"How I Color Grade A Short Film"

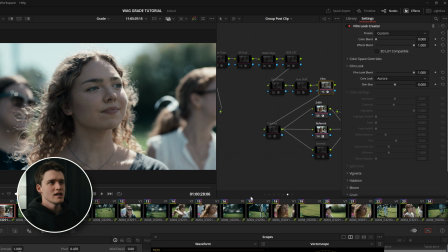So while it does nice things to the hues of the image, I think we need to bump a bit more of that saturation in. So I'm going to come down to our subtractive saturation here, and I'm going to just bump that up until things start feeling natural again. There is pretty good.
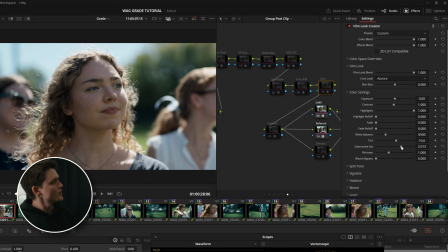If we go before, after, we've got similar levels of saturation, but we're just getting a nicer shaping of all those cooler green tones. We're getting a bit more of that teal in the sky, and it's also bringing in some real nice separation and contrast into the skin tones.
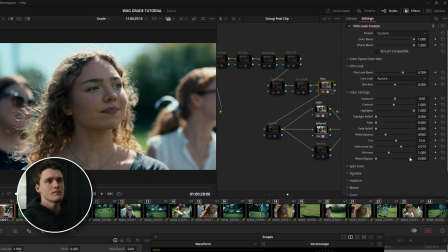I'm just going to try like 0.7 and pull our saturation back in as well. I reckon somewhere there is getting us pretty damn close. We're getting those really nice greens.
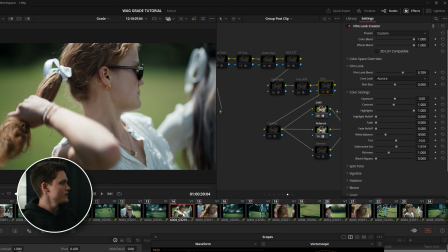I'm going to cycle around to a few of these other shots. That's looking pretty damn good. Our greens are exactly where we want them to be. We're getting a little bit of that desaturation and yellowing in the skin tone.
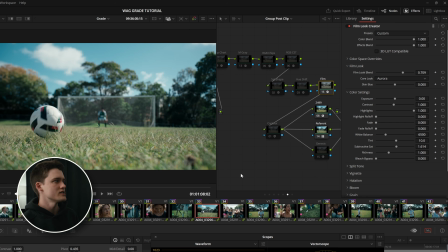And I'm just jumping around to all the clips in the timeline just to see how they're all holding up. This is looking quite nice too. We're getting that cool green, we're getting the teal in the sky, and that like warmer highlights up in the clouds.
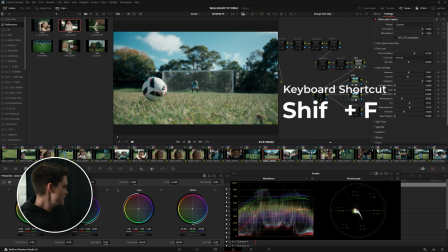I'm just going to hit Shift F to get a better view.
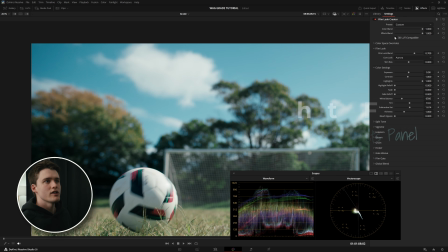That's going to give us just our Film Look Creator settings with a big view of our image.
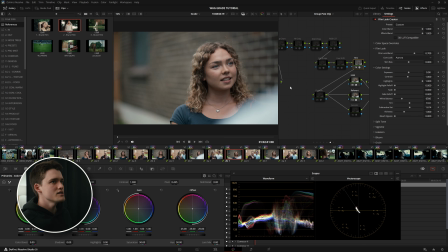I'm going to go later in the film and see what it's doing when there isn't any green in there. Still really like what that's doing.
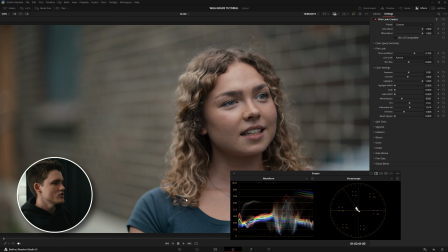It's given her shirt a nice blue.
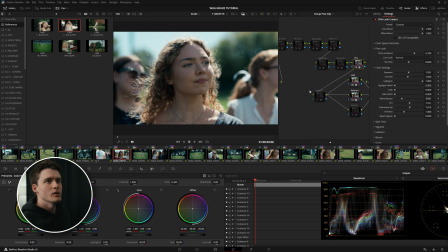So I reckon that's a pretty damn good start for building out a look that's similar to those references that were provided.
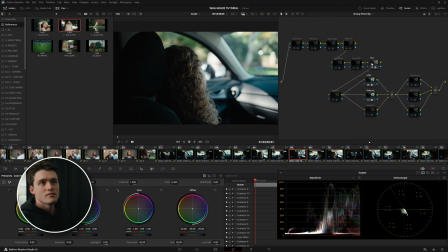Sometimes it is just as simple as finding the right preset or film look or film emulation that just does most of that heavy lifting for you and then doing little tweaks. Sometimes you're building looks out of contrast curves and split tones and building everything from scratch.
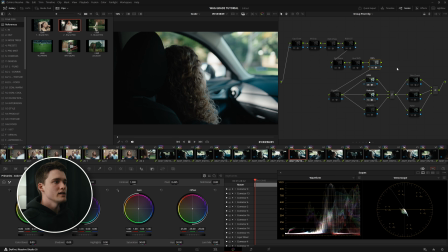But for this one, I think we found a pretty banger starting point for our look.
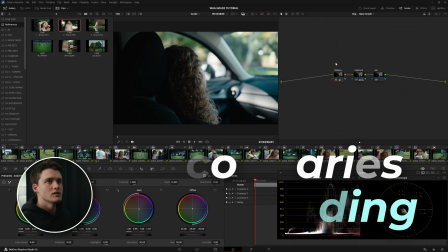So now that we've got that in place, I'm going to go back into our shot level grading here, and keeping it chronological,
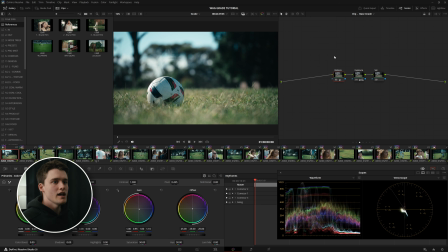I'm just going to go through the timeline and work with our secondaries and see if we can use any power windows or color adjustments just to give it that extra 10-15% towards perfection.
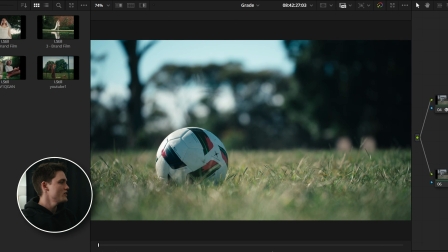So I'm going to jump over into our secondaries here, and straight away on this first shot, our grass is feeling a little warm, a little dead. I'd love to bring some more of that green in like we have in these kind of shots. Going to add a circular window and really stretch that out, soften it up.
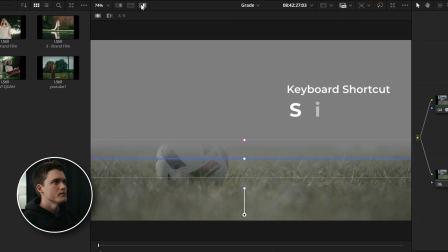If we go into highlight mode, which you can find up here, or by hitting Shift H, we can see exactly what we're selecting.
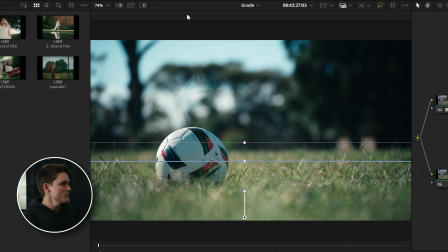I'm just going to take my gamma so don't affect the highlights too much. I'm just going to swivel that a little closer towards the green that we like. You can see already just a tiny little adjustment like that has made such a huge difference. Again, using gamma, I'm going to just roll the wheel down a little bit and just bring some more depth into that grass too.
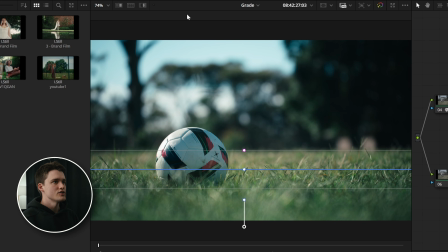See, that's doing really nice things there as well. I might even just adjust the window a little bit, soften it out even more. Really nice things. You can see we've just made a huge shift to that grass, give more depth to the soccer ball.
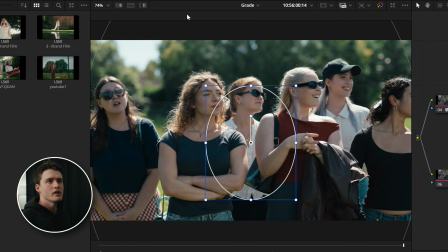Might even bring in something like a vignette, the big circular power window, draw our attention to our main two actors in the middle here. I'm just going to use something like gamma to kind of bring down the outsides of our image, take some of the attention away from the extras.
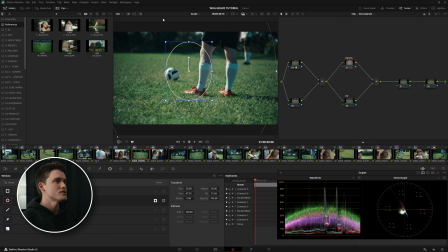Now, the reason I wanted to make this video was to kind of show you how different an actual short film grade can be compared to a lot of the stuff you see
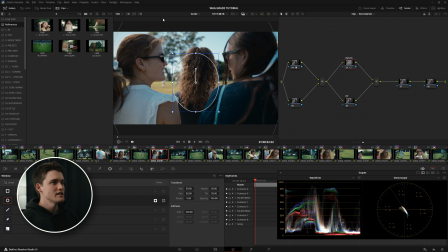on color grading YouTube about having 7 or 8 different nodes to do these crazy things to this one shot, and how that's not really sustainable when you're working across a timeline that might be 50, 100 shots long.
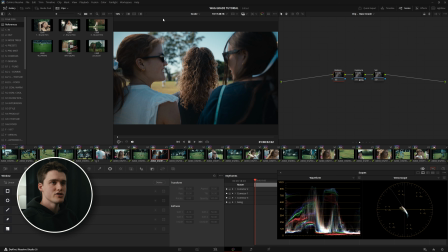You really have to focus on making those big, broad adjustments first, things that make the most amount of difference up front. And then if you have the time, or if the client wants to spend that time doing those little changes, then you can do that.
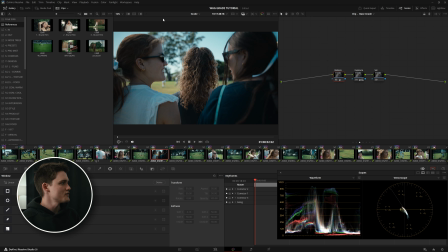But it's really about taking those big, broad strokes first, getting the image like 80, 90, 95% of the way there.
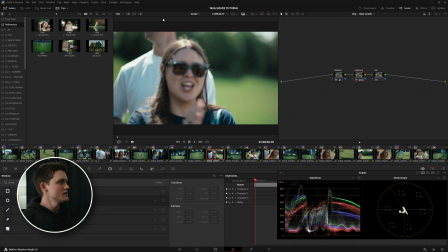And then if there's a need for it, it's going through and making those little changes.